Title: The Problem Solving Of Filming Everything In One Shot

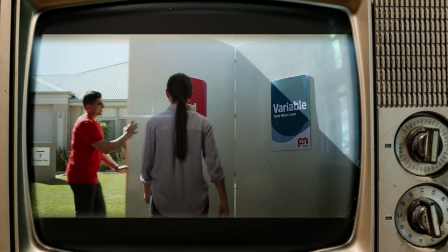Every shot in every scene usually has some sort of problem to solve to make it all cut together.
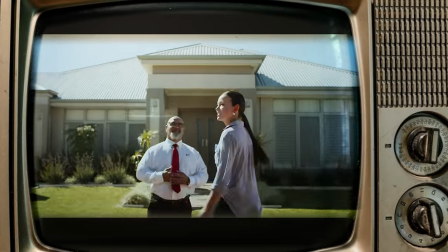But filming everything in one shot can sometimes seem easier because that's the only thing you need to focus on.
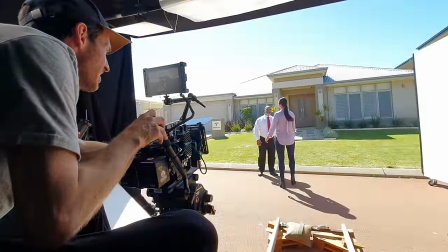But it kind of just ends up adding a whole bunch of other problems that you need to solve. This episode is sponsored by Squarespace. Alright, yeah, this one might not be the most exciting car sports fashion type commercial the breakdown but you know these are the ones that happen the most often and you still get to pay the bills and work with friends and creatively problem-solve ideas to make it all work well that's what i
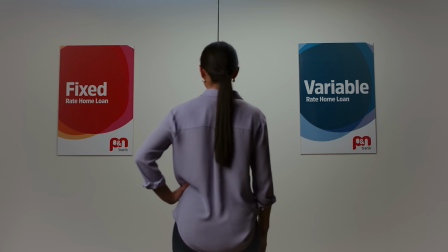tell myself anyway so the idea of this ad is that this woman is standing inside looking
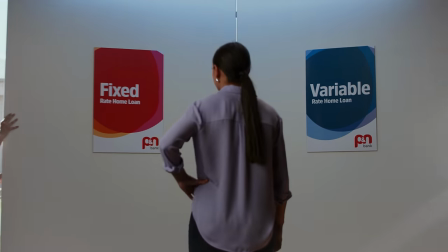at two different you know house loan options then the walls
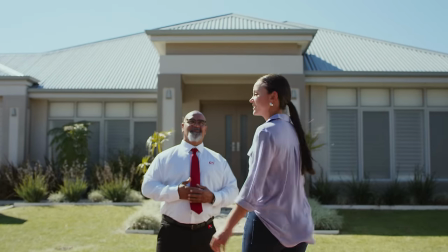magically move uh she doesn't pay for anything and
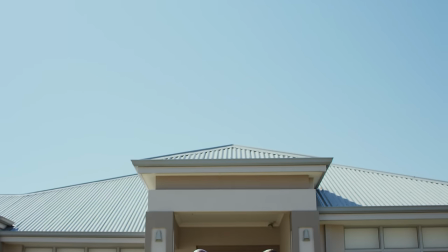a new house so the director and i had to come up with a way to do this
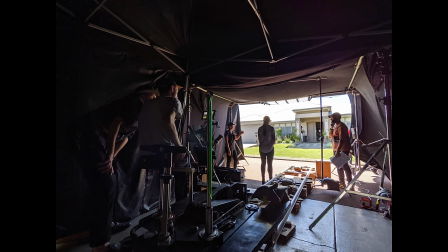and we talked about the idea of shooting in a green screen or in a studio and you know building a room in there
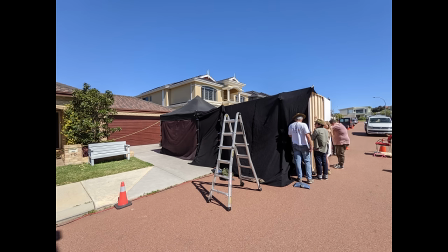and but we just thought this would be the easiest option building the room in front of the house and revealing the outdoor location.
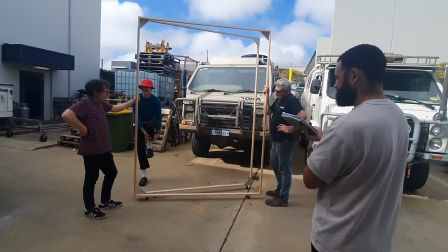Okay so the first thing we needed to do was work out the size of the moving wall relative to the lens size
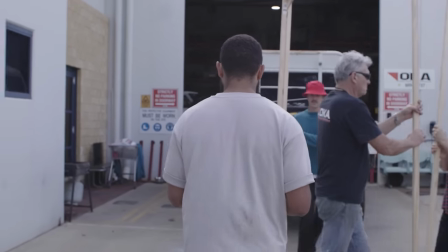to the distance from the wall and also being able to do a loosely mid shot on our person.
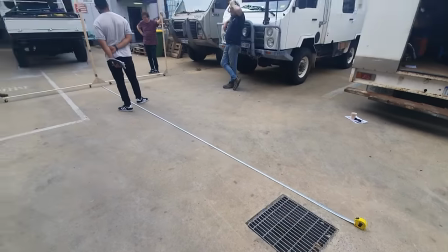Once we worked out that we needed to be on a 35mm lens at this distance and
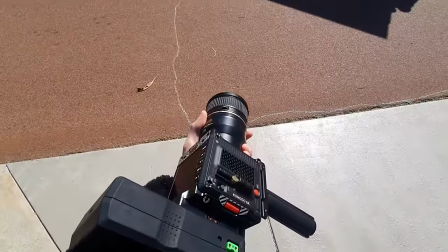the next task was to take the wall to the location and just try a few like rough practice runs with it.
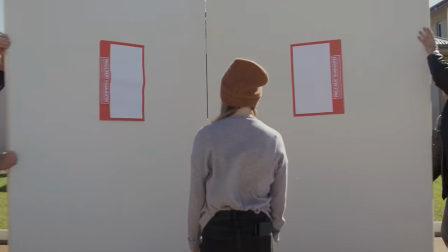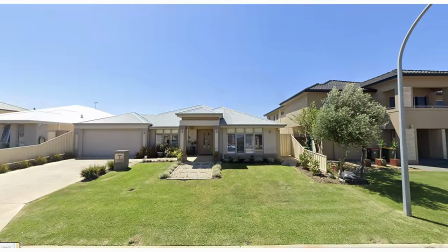So with the house location we knew we had to find a house with the Sun backlit behind it.
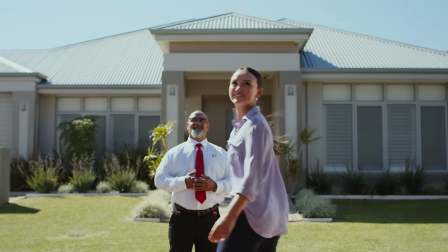Not only because it looks better having that edge rim light around her but but because the shadows that would
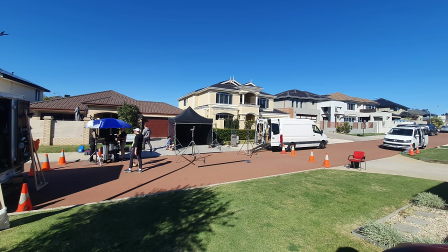have cast from the tent and you just want to backlight everything in commercials so the talent looks better.
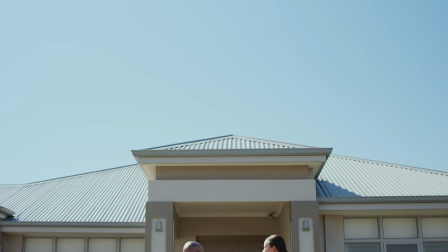Then we needed to work out what time of day we wanted to be there because at the end of the shot we got a tilt up and there's a logo going in there.
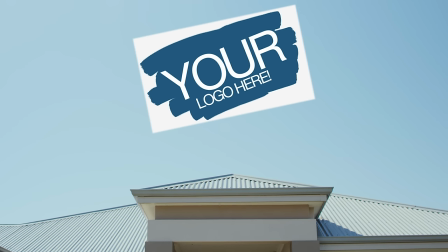And I knew we didn't want the Sun to be in that shot because it would be too distracting, you know flaring and burning out over the logo placement.
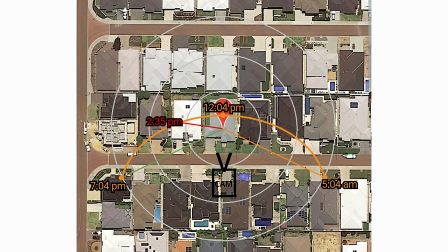So the sun path went like this over the back of the house. Around the middle of the day, give or take a couple hours,
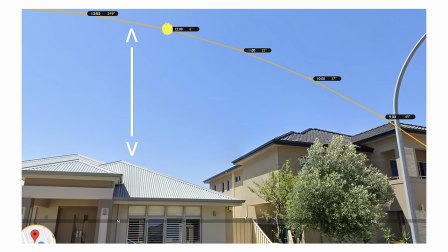there was enough distance from the roof of the house and the Sun that we could tilt up and get the logo in there. So that's the time we planned to shoot, then we just worked the schedule back from that. Like how long it's going to take to set up etc.
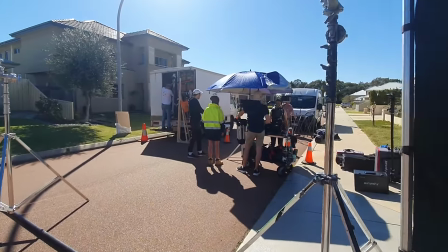Then the next issue was that we need to close the road to build this tent but we needed to be on the person's driveway across the road so we had to get their permission.
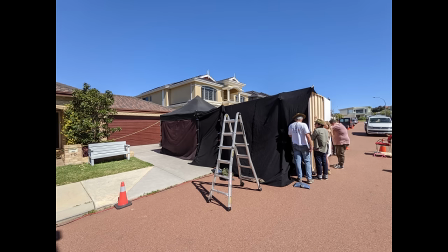Then also the tent needed to be high enough and wide enough that we could put lights in there to light her.
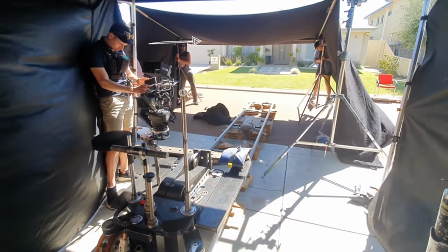So we had to rig this bar across here to light the wall and to light her and not only that but because the camera is going
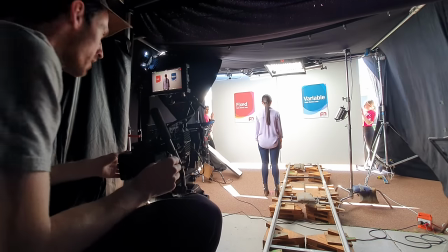to be exposed to the outside when the walls removed the amount of light that we need is going to have to be really bright and because the
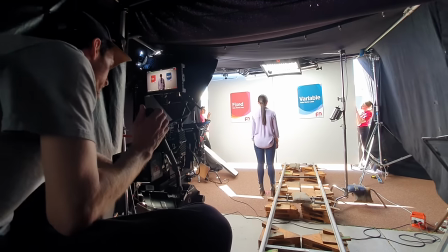lights are so bright the fall off is gonna be really fast so it's gonna be quite contrasty you can see how contrasty it is and how quick
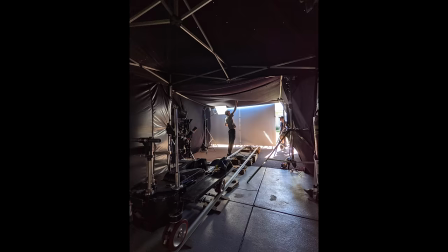the fall off is even from that top soft light up there we could have done an exposure pool but there was too many little gaps from
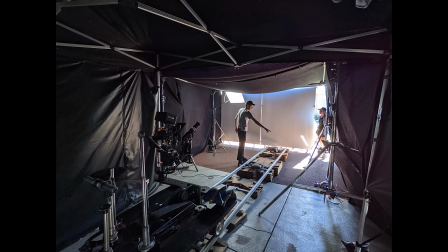the moving wall and as soon as a little bit of daylight creeps in it affected all the lights inside okay so
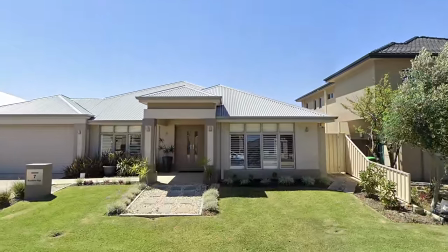we sorted that but we realized we're gonna be able to see ourselves and the big tent in the window reflection of the house.
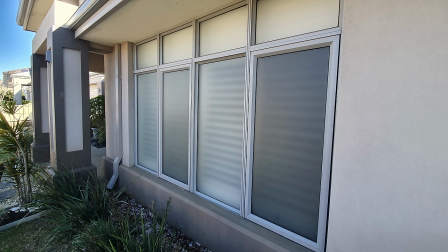So let's get the art department to cover all the windows in a diffusion material so we can't see ourselves.
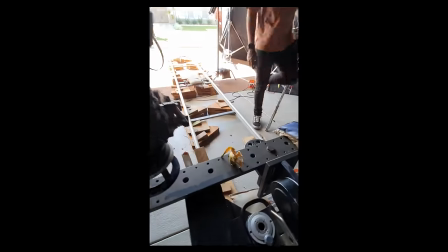Now she's gonna have to walk on the same path as the dolly but there's a dip in the road so the dolly is gonna have to be slightly elevated
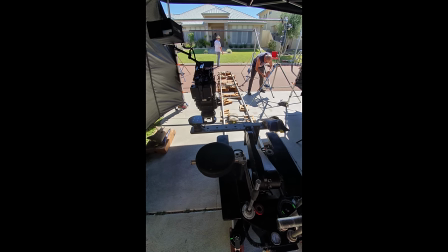so she's not gonna be able to walk along the track which is kind of a pain factors anyway even if it's not elevated.
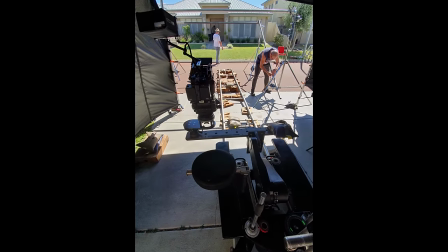So we got the dolly on an extended arm so she can travel next to it.
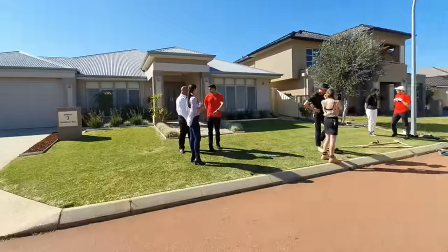So these are just some of the problems and solutions and they just go on and on but that's the
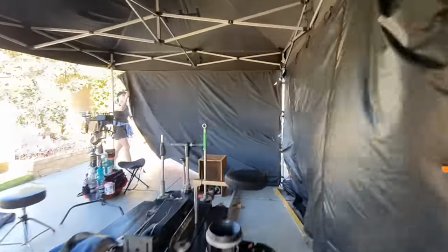job and that's kind of what makes these common everyday type ads still interesting to make as a cinematographer.